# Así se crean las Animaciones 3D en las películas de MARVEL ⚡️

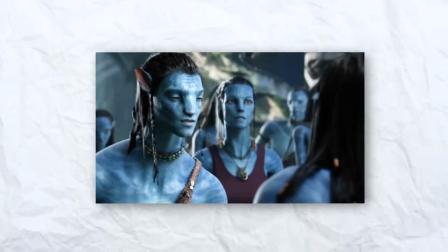[0:00]
Durante los últimos años hemos podido ver cómo las animaciones UFX han evolucionado cada vez más, hasta el punto en el que muchas veces ya no sabemos ni diferenciar entre realidad y 3D.
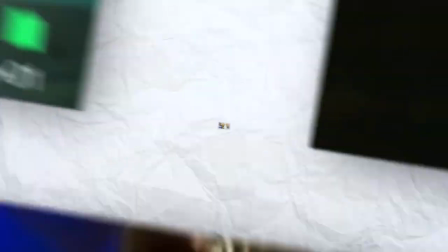[0:09]
Películas como Avatar, Doctor Strange o Guardianes de la Galaxia han podido ser parte de esta evolución y usar las tecnologías más
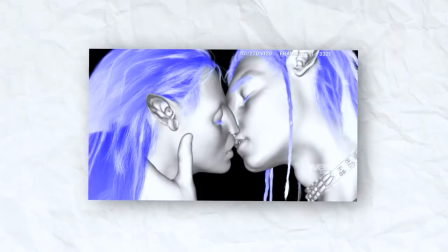[0:15]
avanzadas para poder crear las animaciones más increíbles que hemos visto durante los últimos años. ¿Pero sabías que no todas las animaciones están hechas de la misma forma?
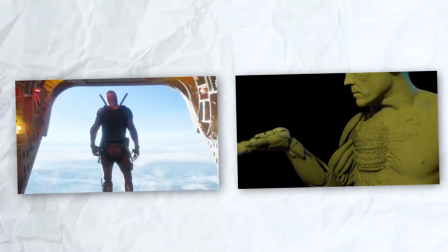[0:23]
¿Qué pasa si te diría que esta animación y esta están hechas de forma totalmente diferente, aun siendo la misma película? Pues en el vídeo de hoy te voy a enseñar los diferentes tipos de animación que existen en UFX y cómo tú también puedes aprovechar algunas de estas técnicas para crear animaciones 3D como las de Hollywood. ¡Vamos allá! La primera técnica de animación que vamos a ver es la que llamamos Keyframe Animation.
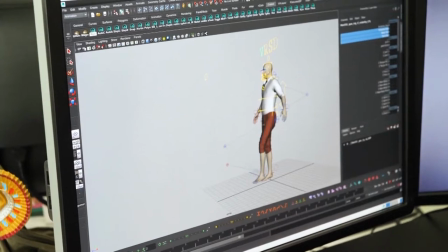[0:45]
En ella, el animador se le da un modelo 3D de un personaje para que lo anime todo desde cero.
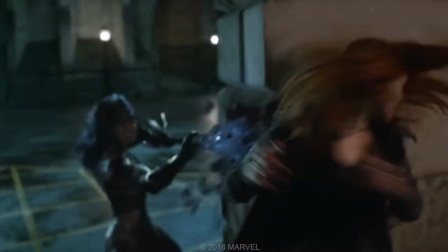[0:51]
En películas de UFX como las de Marvel, estos personajes digitales se les llama Double Digital o dobles digitales.
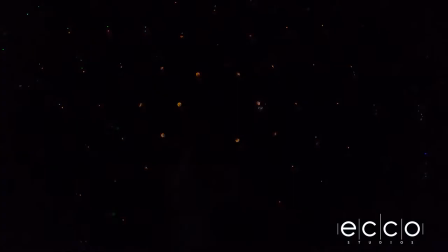[0:58]
En este caso lo que se hace es un modelo 3D exactamente idéntico del actor o actriz
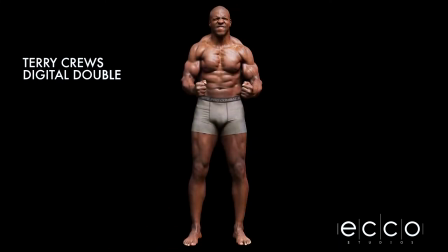[1:03]
mediante fotogrametría para que más tarde se sustituya en algunos planos de la película. Eso es algo verdaderamente complejo porque en UFX lo que intentamos hacer es conseguir que los personajes 3D sean hiperrealistas, tal y como los actores. ¿Cuál es el problema? Que en UFX tenemos un problema que se llama Valle inquietante y eso lo que hace es que el personaje 3D parezca falso.
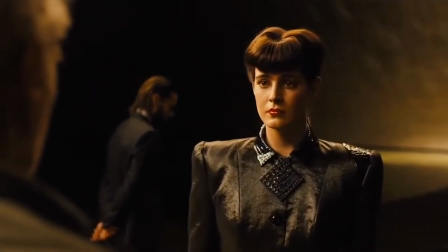[1:25]
Y esto pasa porque cuanto más realista es un personaje, menos nos lo creemos, ya que estamos acostumbrados los seres humanos de ver todos los días humanos por ahí andando a nosotros mismos y claro, sabemos perfectamente cómo nos movemos y cómo somos. Entonces, con el mínimo detalle que fallemos o que no acertemos en cuanto a la animación o al modelo,
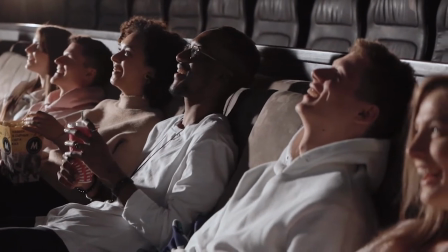[1:46]
nos damos cuenta como espectadores de que ese personaje no es real y es 3D. Volviendo al tema que nos hemos desviado,
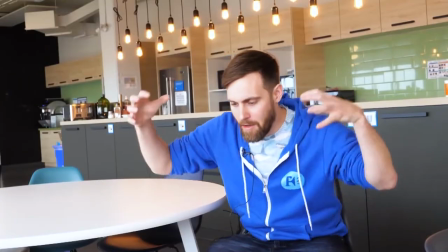[1:52]
para que las animaciones 3D se hagan completamente desde cero lo normal es que el animador se grave una referencia
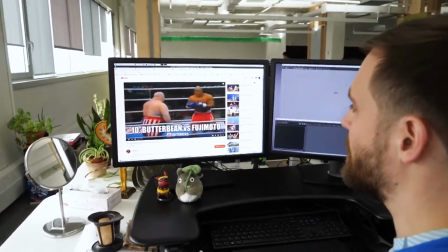[2:00]
o busque referencias por internet para poder analizar los movimientos y
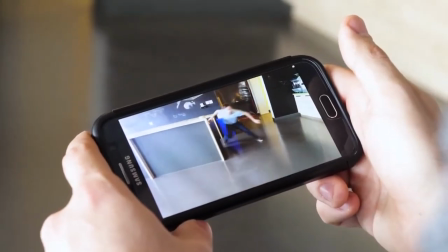[2:04]
poder replicarlos a la perfección para que el espectador no se dé cuenta de que el personaje está hecho en 3D. Una de las cosas más difíciles para crear personajes 3D realista en cuanto a la animación
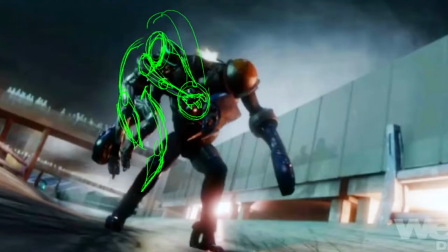[2:16]
es acertar con el peso ya que en animación 3D las físicas no existen.
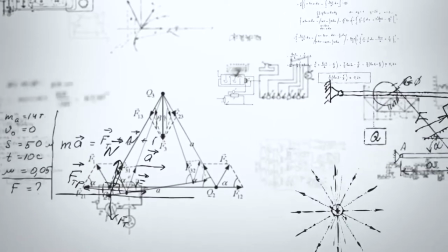[2:21]
¿Qué significa eso? Esto no significa que tengamos que saber fórmulas ni cosas físicas como las que estudiamos en el instituto, sino que tenemos que entrenar nuestro ojo para saber perfectamente cuántos frames tarda
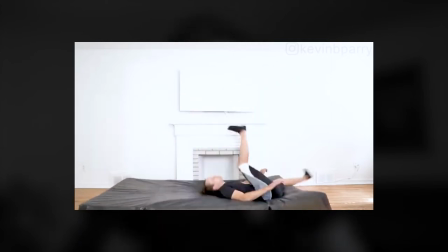[2:33]
un cuerpo en caer o un cuerpo en dar un salto y esto lo hacemos mediante análisis. Os voy a poner un ejemplo para que lo entendáis mejor. En este caso vamos a comparar lo que es una animación de Hulk con una animación de Ant-Man.
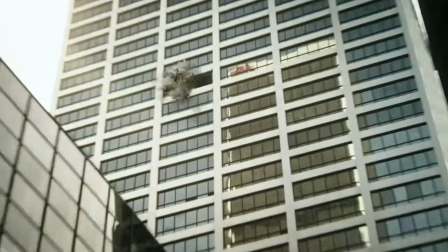[2:47]
Como veis la animación de Hulk es mucho más lenta ya que en este caso Hulk es mucho más grande y
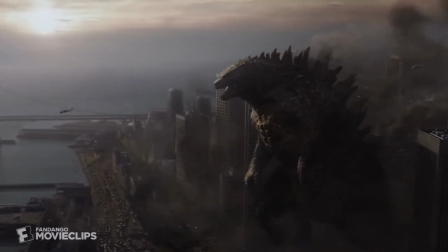[2:53]
a pesar de tener mucha más fuerza al final las cosas que son más grandes y más pesadas tardan más en moverse.
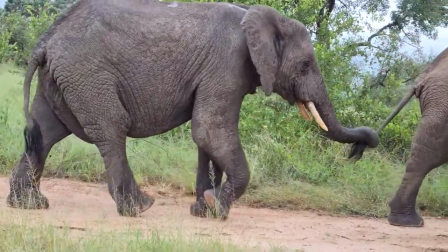[2:58]
Y esto también pasa en la vida real porque un elefante tarda muchísimo más tiempo en levantar una pata, por ejemplo, que un ratón o un gato. Y esto es porque el elefante es mucho más grande y tiene mucho más peso que el ratón. Bien, pues seguimos. El motion capture o captura de movimiento es una de las técnicas que más ha revolucionado el cine UFX durante la última década.
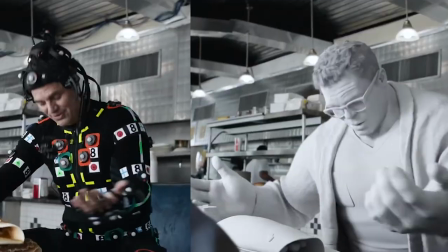[3:19]
Consiste en capturar y trasladar movimientos de actores especializados a un modelo digital.
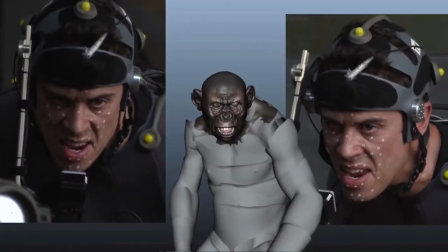[3:25]
Entonces, ¿cómo funciona lo de motion capture o captura de movimiento?
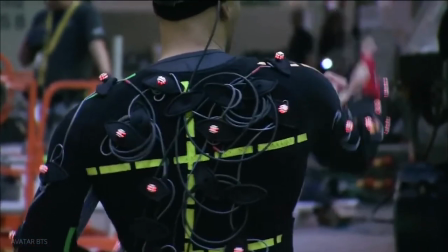[3:28]
Es lo típico que seguro que ya habéis visto alguna vez de que un actor o actriz se pone un traje totalmente en todo el cuerpo con bolitas que
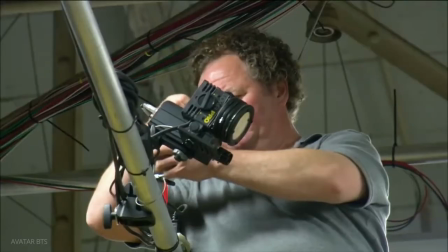[3:36]
lo que hacen es emitir muchísima luz y a su alrededor el actor o actriz tiene un montonazo de cámaras que lo que hace es capturar
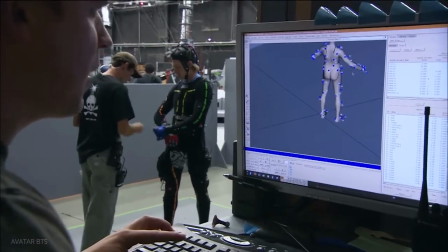[3:45]
esos movimientos o esas bolas para poder sacar las coordenadas o valores de traslación y rotación de esa bola.
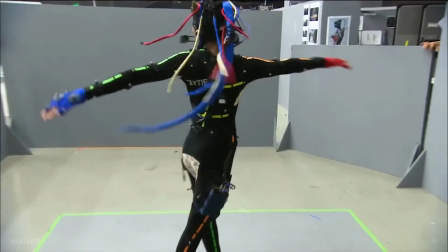[3:51]
Y esto nos ayuda un montonazo porque una vez que pasemos toda esa información al ordenador y
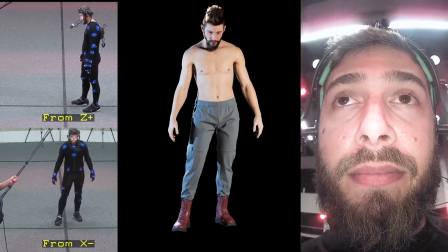[3:57]
a nuestro modelo 3D ya tenemos una base de la animación hecha y lo único, único, es algo bastante complejo también,
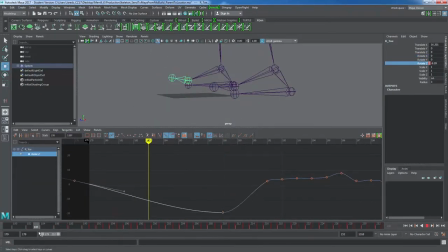[4:04]
pero lo que tenemos que hacer es limpiar esas curvas de animación para quitar el ruido porque a pesar de que estos trajes cuestan un pastón, aún así tienen errores y tienen como ruido y fallos y el animador es el encargado en este caso de limpiar esas curvas,
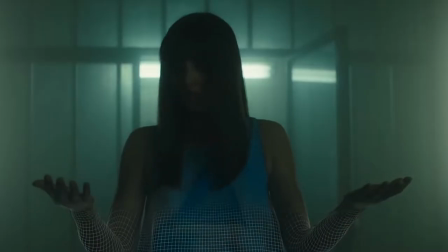[4:18]
dejarlo bien bonito y que la animación se pueda usar después en la película. de WFX. Otra cosa muy importante en todo esto de las animaciones 3D digitales para WFX es
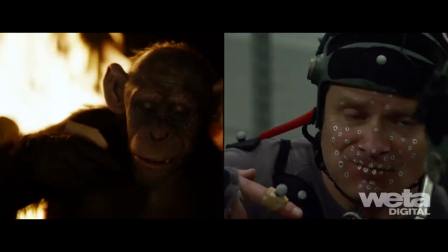[4:28]
que necesitamos implementar también un tipo de animaciones que se llaman microanimaciones,
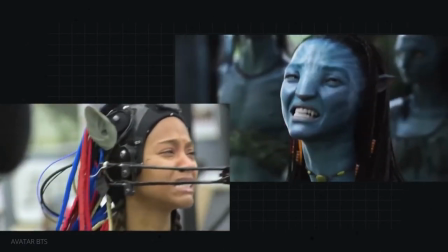[4:34]
que es para darle ese toque extra de vida al personaje y esto pasa mucho en la cara, pero también pasa en lo que es el cuerpo de por sí. O sea, nosotros cuando estamos quietos, no estamos quietos totalmente, siempre hay como pequeños temblores y cosas que hacen nuestro cuerpo de forma inconsciente para no estar totalmente congelados.
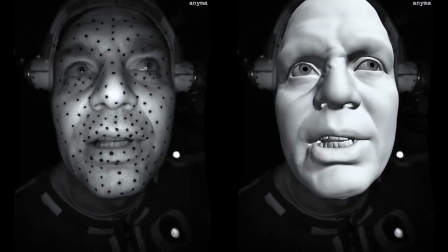[4:55]
Entonces es algo muy importante y en el caso de las animaciones faciales lo que
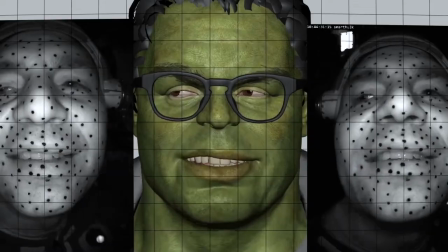[4:59]
hacen algunos directores de cine es poner un montón de puntos también de captura de movimiento pero lo más importante es que ponen una cámara
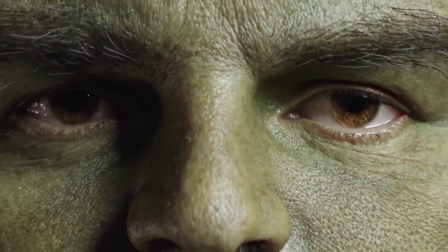[5:08]
como una tipo GoPro grabándose a la cara y esto lo que hace es que se pueda retransmitir mucho mejor ese movimiento y esas microanimaciones faciales para que después el personaje quede mucho más creíble. Ahora bien, ya sabemos cuáles son estos dos tipos de animaciones que se usa para crear las animaciones de los efectos especiales, pero ¿cómo podemos sacar nosotros provecho de esto y hacer nuestras propias animaciones desde nuestra casa? Muy fácil. Si lo que queremos es hacer animaciones completamente desde cero, te recomiendo que te descargues un programa como Blender o Maya, Blender en este caso te lo recomiendo más porque es gratis y te descargas uno de los cientos
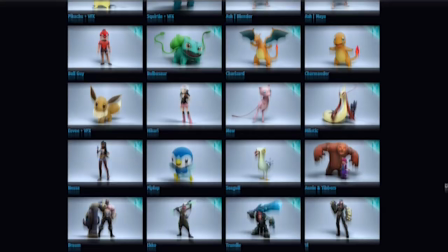[5:44]
de personajes que hay por internet de forma totalmente gratuita para que puedas empezar a animar.
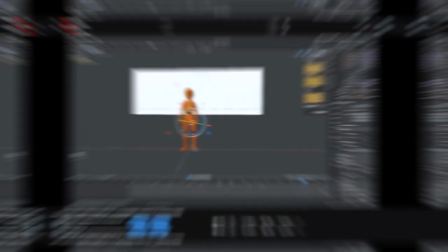[5:49]
Si no tienes ni idea de Blender te dejo por aquí o por aquí o por abajo en la descripción un tutorial de cómo empezar a usar Blender completamente desde cero,
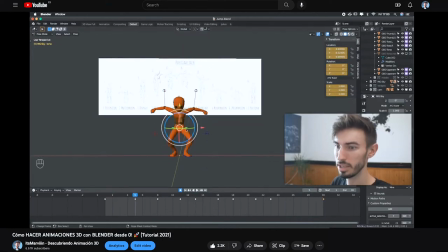[5:58]
aunque no tengas ni idea del programa vas a poder hacer tu primera animación y si animar desde cero te da muchísima pereza lo que puedes hacer es usar la técnica del motion capture para poder crear tus animaciones. En este caso hay muchas opciones diferentes para hacerlo,
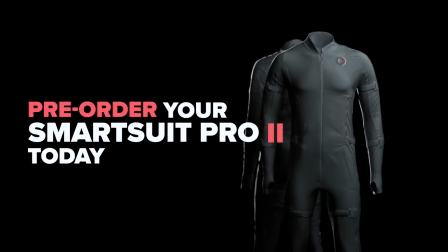[6:12]
puedes comprarte un traje de 3.000 pavos que no te lo recomiendo porque cuesta un pastón y tampoco merece tanto la pena
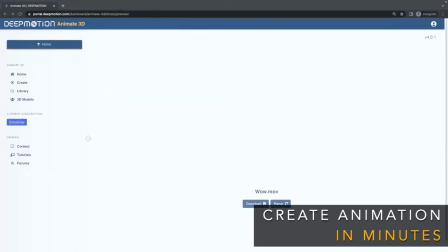[6:17]
o lo que también puedes hacer es usar una de las páginas webs que te dejo abajo en la descripción para que puedas
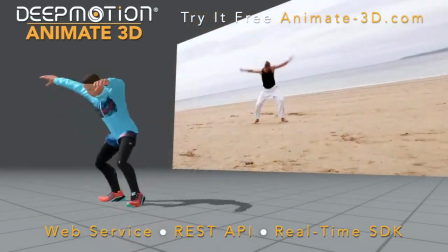[6:23]
probar si te funciona o no, son páginas webs de inteligencia artificial que te crean mockups automáticamente, los resultados no son increíbles pero aún así ya vas a tener una base. Si tienes cualquier pregunta, déjamela abajo en los comentarios, ya sea sobre animación, UFX, efectos o lo que sea. Estoy encantado de poder contestarte y ayudarte. Y si te ha gustado, deja un buen like, suscríbete y nos vemos muy pronto. Adiós.